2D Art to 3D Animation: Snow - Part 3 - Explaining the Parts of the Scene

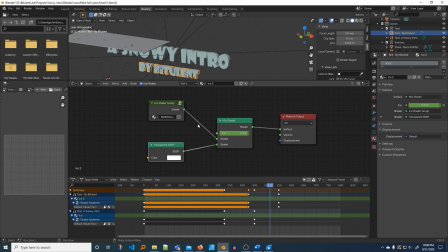[8:12]
And then over the course of time, it keeps getting a little bit more of this applied than the transparent. And for this one, we stopped it at 0.921, and it continues then at 0.921.
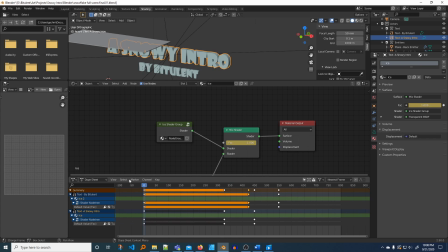[8:26]
If we look at Snowy, it starts, the same thing starts as 1, but it starts a little earlier, being showing up on the screen, and we let that one run right to 0, so it's 100%
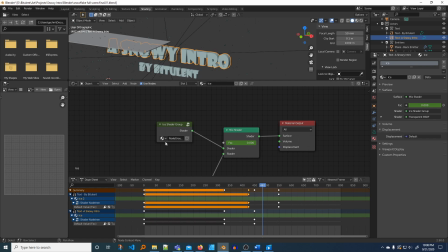[8:43]
ice, the ice shader. So that's how this works. In the next video, we might spend a little bit more time on this, but I thought it was more important to cover how to make something transparent, or how to get something to change color,
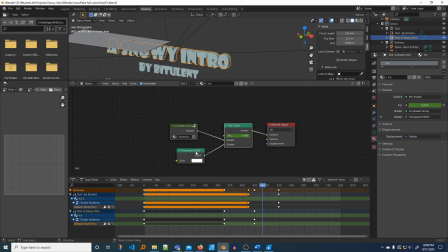[9:03]
or to transition between transparent and solid, translucent, all the complete infinite number of combinations, and then how to animate that over time.
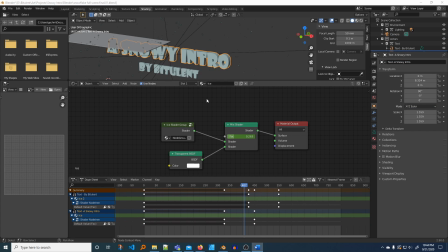[9:18]
Okay, on to the planes that host the particle systems that produce the snowflakes.
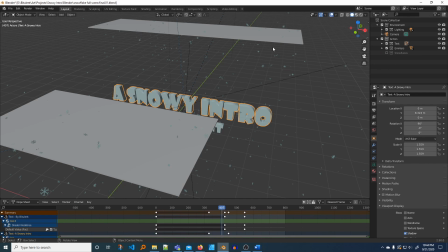[9:23]
Let's go back to layout, and we'll take a look at our two planes.
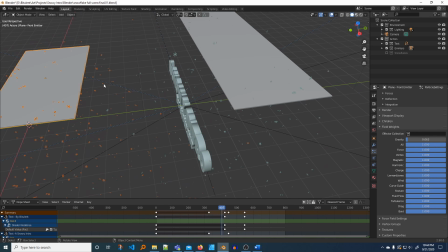[9:30]
The first one is positioned in front, and the second one is positioned just behind the text.
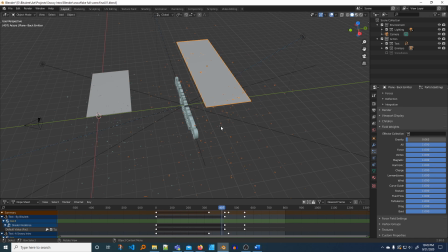[9:36]
If you notice, it's a little longer in the X direction, and that's because when we look down the camera,
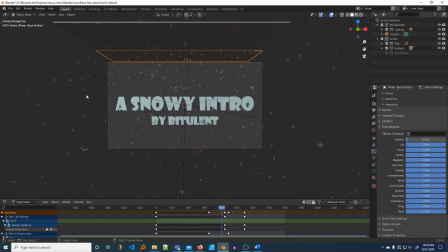[9:43]
we want to make sure the snowflakes are falling all the way to the side of the camera view and not just straight in the middle, which would have made it look like it was a cloud burst in the center.
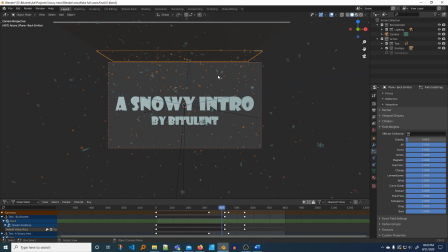[9:56]
And also we made sure that both of these planes were out of view of the camera. So that way we didn't get the artifacts of the planes actually in it. We just wanted their snowflakes. So for each one we added a particle system.
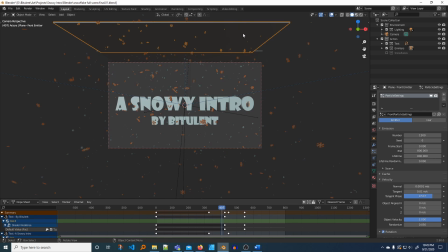[10:17]
We added a back and a front particle system. We might have been able to get away with one, but we wanted to have the flexibility to change the settings like speed and angle between the two if need be.
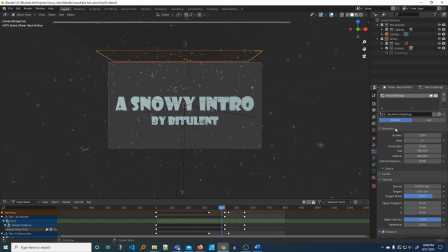[10:33]
So the values for each that were important is on emission, the number. So we're going to produce 1,500 snowflakes over 800 frames, and we wanted them to survive all the way to the end,
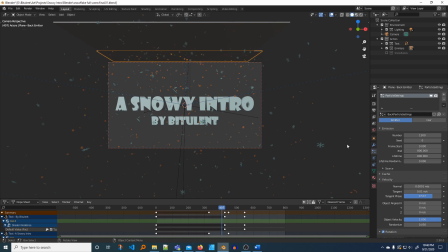[10:53]
and that's because they float down and float up, and we wanted to make sure that they didn't die off. And so what would happen is they would just, after if we had this at 400, the ones that were produced at 0 would be gone, and some of that would be okay because they'd be low,
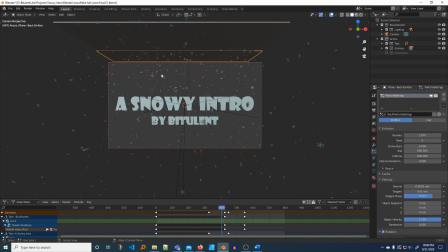[11:12]
but we didn't want them just to disappear while they happened to be in the camera view. So we just made that 800. Velocity. So this is the velocity at which they fall straight down, but gravity is adding to that, so we wanted that pretty small.
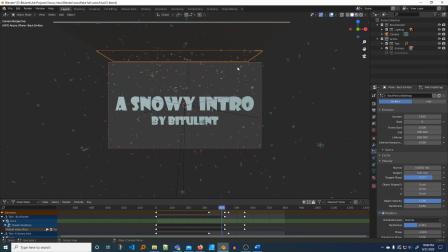[11:32]
This is how much to spin it off left and right and forward and back. So we played around with those numbers. We wanted them to rotate, so we didn't want them to just, we wanted them to rotate around their own axis.
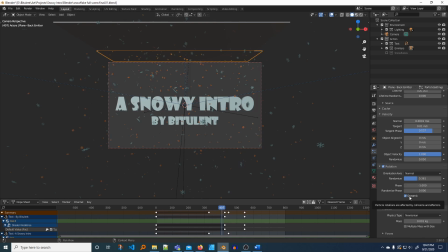[11:50]
So we set that and we randomized it. Dynamic means is whether to use the rotation already assigned to the objects themselves, or dynamically meaning that they'll be the
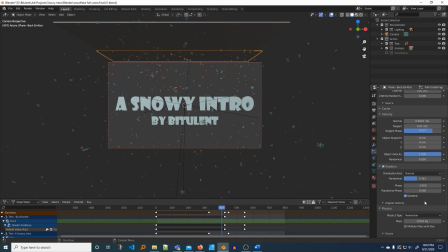[12:07]
emitter in the particle system will determine the rotation. One other setting is down here under weights, field weights for gravity.